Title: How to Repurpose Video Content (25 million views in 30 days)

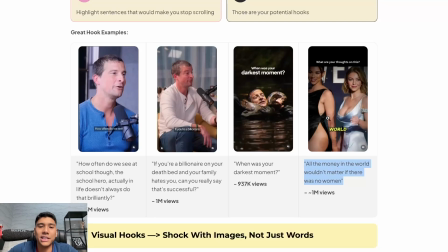(8:15)
So it would be this, and then also a picture of Sydney Sweeney, because what stops the scroll more than Sydney Sweeney, I guess. So yeah, this is the example here. So moving back, so that's the hook.
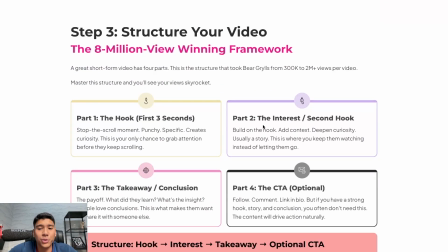(8:28)
Spend 80% of your time there. And step 3 is structuring your video. So this I learned from Tai Lopez. I applied to Bear Grylls and it was a massive success. So a lot of people think the hook or the first 3 seconds is done and done.
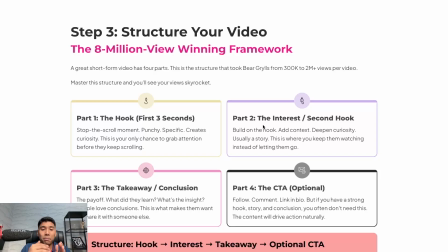(8:41)
If you have a good hook, you'll get a viral video. That's wrong. You need to keep people watching, as if you're watching an animated video or like a series. You know that the greatest videos or the greatest content are the content that makes people keep watching.
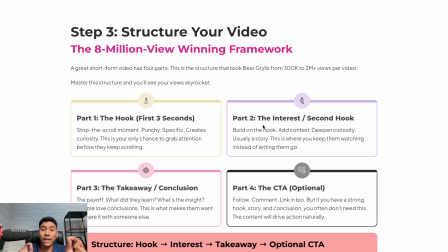(8:56)
So number 1, after you get the hook, you need to build the interest before leading up to the story or the takeaway. So the hook, and then the interest, or what I like to call the second hook. So build on the hook, add context, deepen curiosity. Could be a preface to a story or a story that leads to the conclusion or the message of the reel or the short.
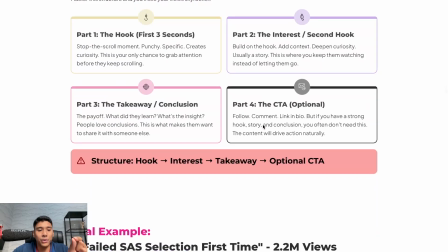(9:16)
And then number 3, part 3, you get the payoff. What did they learn? What's the insight? People love messages that they can share, that they can relate to. And then part 4, obviously the CTA. This is optional. If you're selling something, you can have this, or you're selling like a lead magnet, you can have this, but if not, no need.
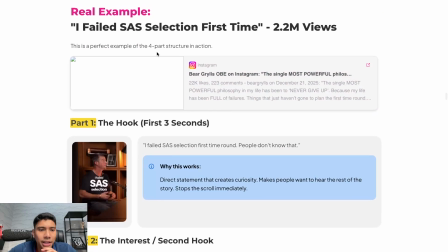(9:32)
I'll give you a real example, right?
So the hook, I failed essay a selection the first time around.
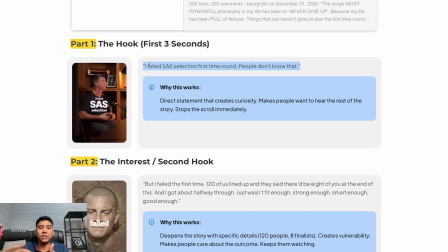(9:39) People don't know that.
This is direct statement that creates curiosity. A lot of people don't know this fact, so it's a shocking fact hook.
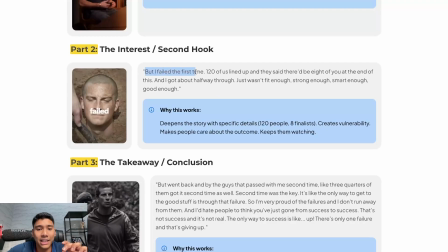(9:45)
Number 2, the interest or second hook. It's to emphasize that he did fail and add context of what happened when you failed.
So 120 of us lined up. There'll be 8. and then at the first time I just wasn't fit enough, strong enough, smart enough, right?
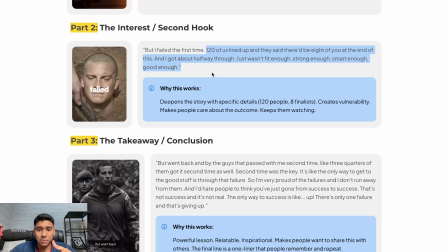(10:00)
So it deepens the story with specific details, right?
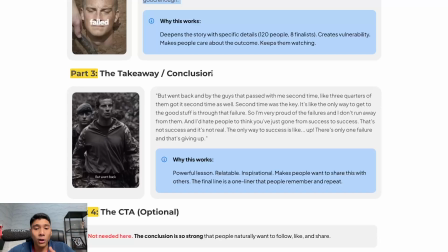(10:02)
And then it leads towards what the takeaway or the conclusion, because the conclusion or the message is what makes people share.
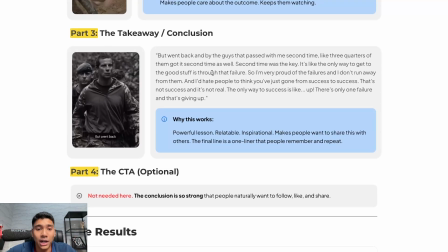(10:10)
So be sure you have a good conclusion or a good message in the reel that you're going to cut from.
But went back, second time was the key, and then never give up.
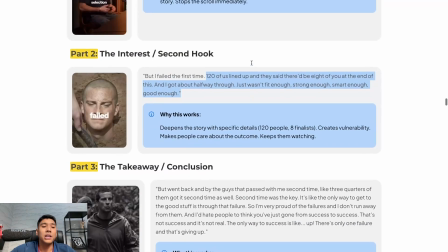(10:17)
Powerful lesson and relatable and inspirational, right? So the hook, the second hook, the conclusion, and the CTA.
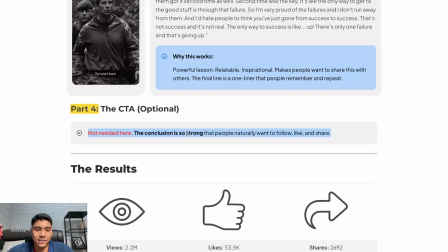(10:24)
They're not needed here because Bear doesn't sell anything in his content.
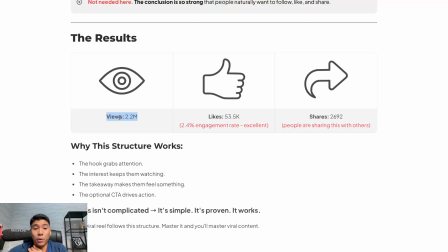(10:28)
So the rights, the results, 2.2 million views, 53,000 likes, 2,600 shares.
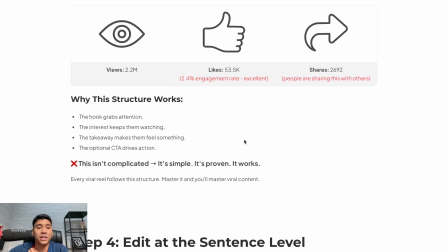(10:35)
People are liking it, they're sharing it. The hook grabs the attention, the interest keeps them watching, and the takeaway makes them feel something.
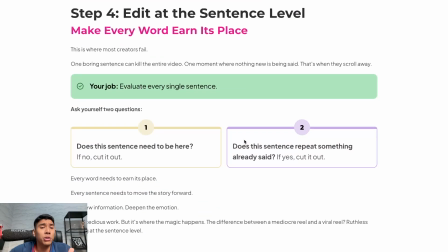(10:40)
Okay. And then step number 4 is we go into post-production, is edit at the sentence level. So this is very important. I would say this is more important than graphics or animations or that type of stuff. Like, social media likes organic stuff. Editing is important, but not in a way that you need a motion graphic designer.
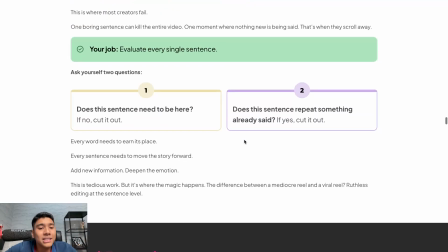(10:58)
It's just, does this sentence need to be here, right? Whenever I cut shorts for Bear, I just think, does this sentence actually need to be here? Was this sentence point actually covered in a previous part of the video?
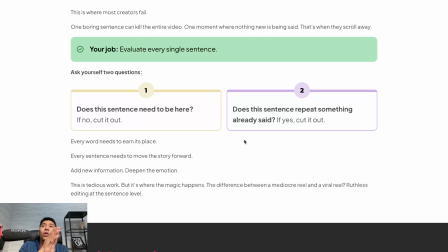(11:12)
And can this sentence actually be cut? The shorter, the more your content has brevity, the more likely that it's gonna perform well. Okay, so every word needs to earn its place, and every sentence needs to actually contribute something to the video, right?
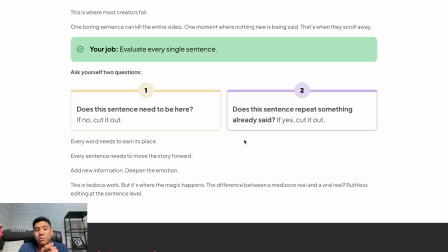(11:28)
Adding a new information, deepen the emotion, setting the context, making it more dramatic. It's tedious work, and AI still cannot replace this. So you need to go in and make your content as short, as concise as possible, while still keeping the sentences intact that actually contributes to the video going viral.
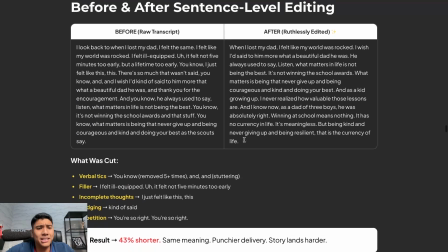(11:48)
Okay, so here's a real example that I did before and after sentence level editing.
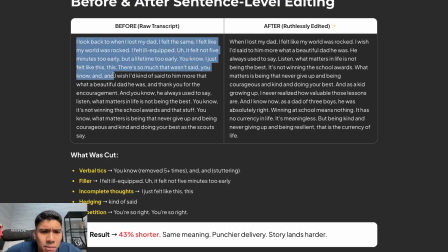(11:53)
As you can see, right, there's a lot of ums.
So I look back to when I lost my dad.
I deleted I look back to when. I just went to when I lost my dad, right?
I felt like the world was wrong.
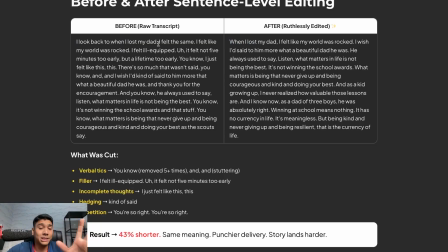(12:05)
So I felt the same. The interviewer here also lost his mom, but that doesn't contribute to the reel, so I cut it out, right?
Felt the same. I felt like my world was wrong.
So I took one half of this sentence, half of this sentence.
I felt ill-equipped.
I feel like this one is not really important because obviously you feel ill-equipped when you just lost a parent.